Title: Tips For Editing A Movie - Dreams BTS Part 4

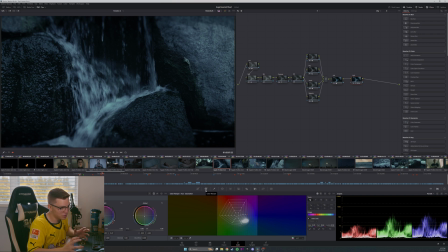1001s
I feel like it is one of the most convenient tools sometimes, because it just allows you to warp and pull the colors where you want them. And so for a scene like this, where I said I really want it to be cold, I want it to be blue, I'm gonna use the color wheels.
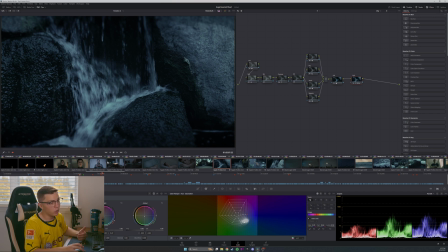1017s
I'm gonna use the color wheels to do that, but then I'm also going to use the color warper to kind of desaturate certain areas of the image to get it to look the way that I want it to. I could go on and on about the color warper, but it would kind of be a boring video. So let's stick to the fun stuff here.
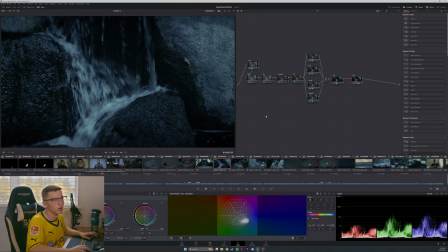1033s
It's really just about knowing what you want and knowing what is the feeling of the scene, what is the mood I'm trying to convey, and how can I convey that. A big thing that helps is using reference images.
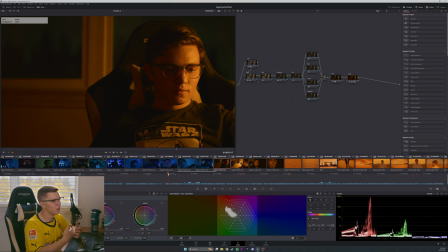1045s
So I want to look at these desert sequences because these heavily inspired by Dune, heavily inspired by Dune,
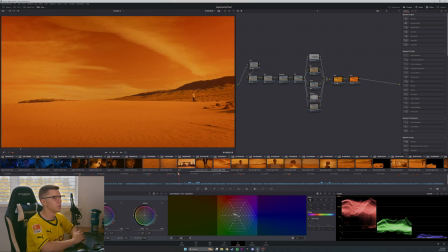1052s
and this shot in particular is a great example of that.
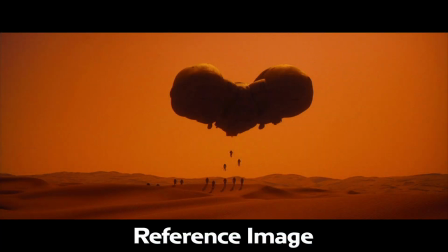1057s
So I really wanted it to look like that opening sequence in Dune where it's the eclipse and it's that super,
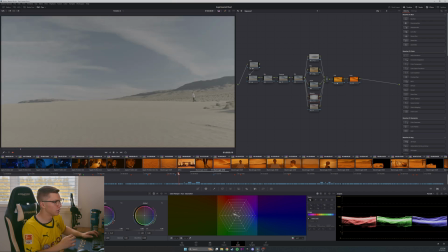1064s
super rich orange color. So if we look at the original shot here, this is a completely normal shot. So all of the look, all of the style in this comes from the color grading, comes from the editing.
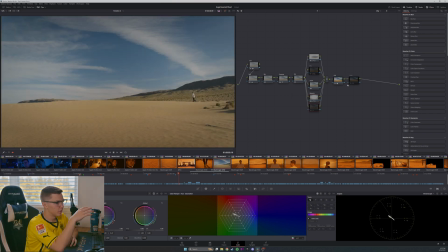1078s
So this is the footage just with an exposure adjustment, just giving it some contrast. So again, this is still very normal looking desert footage. This is pretty much what it would look like straight out of the camera, just with a little bit of adjustment.
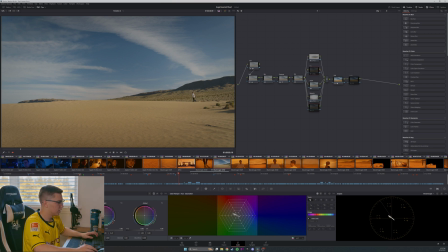1092s
And then by adjusting the color and really skewing the color temperature, you can make it a lot warmer. Not quite where I wanted it yet, but getting there. And then I also specifically made an adjustment to the sky,
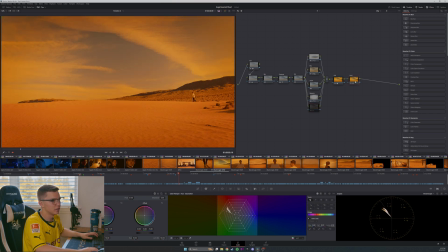1111s
because when I originally did it and I added in this look, the ground looks good, but the sky is still blue and you're getting this color contrast that I didn't really want. I wanted a very like monochrome look. And so I used these curves here to select the color of the sky and basically just remove the blue from it.
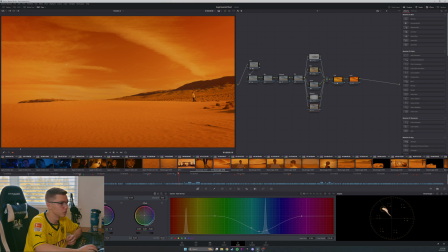1129s
And just remove enough until it looked and kind of matched with the ground.
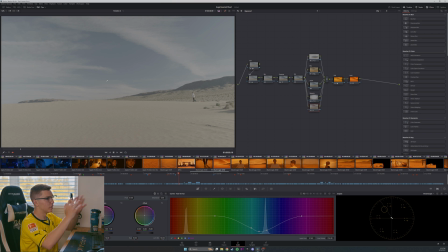1134s
And so again, it can take this and turn it into this.
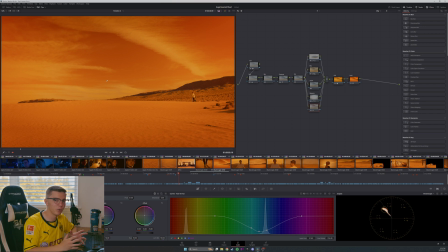1140s
And that's kind of the power of color grading. And you're not gonna be able to achieve this look on every camera, on every scene, because lighting does play a huge factor.
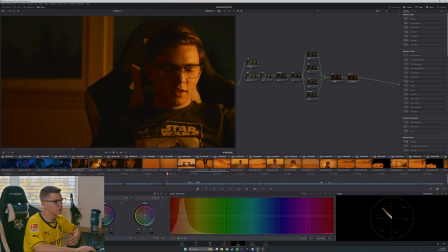1150s
And that's why in the scenes leading up to this, if we look at the color grading of these scenes, as we can see, the lighting on set is already kind of warm. And if we take away this, so this is just adding contrast.
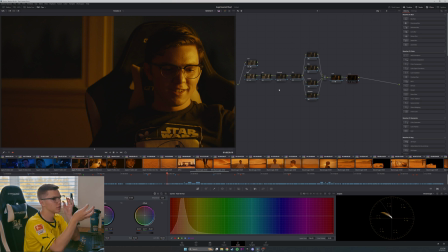1166s
This is just adding, some contrast and a little bit of an exposure adjustment. That's it. And then it's just tweaking the color again, using my favorite color warper right here, and just taking the orange and making it more orange, essentially.
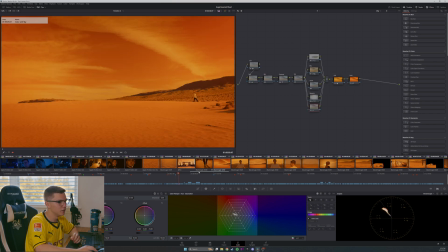1187s
But this is entirely motivated by what's on set. And the reason that I'm able to adjust the color so much in a shot like this
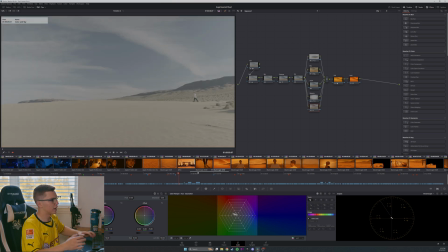1196s
versus in any other shot is because you're kind of working with neutral lighting in a sense. When you're working with daylight, a lot of the times it's very neutral. Cloudy days are perfect for really extreme adjustments like this.
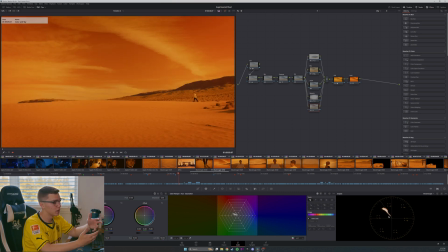1212s
There are some scenarios where you can pull off these extreme looks and others where you can't, and it all depends on the lighting of the scene.
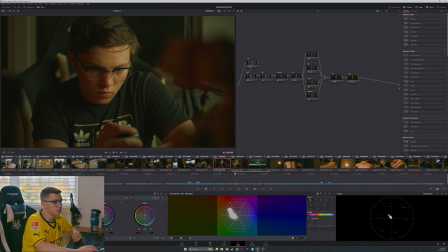1219s
Now this scene, as simple as it seems, was decently tricky and was another one where I used a reference image to find the look and to really make it look as good as possible.
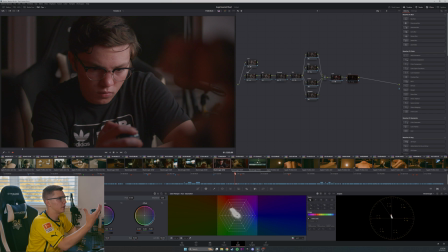1232s
So if we look at it here, this is what I was working with after I did all of my exposure adjustments and got it to where I wanted it to. And I was really trying to figure out, how do I take this image? First of all, it looks pretty good, but it looks a little flat, it looks a little bland.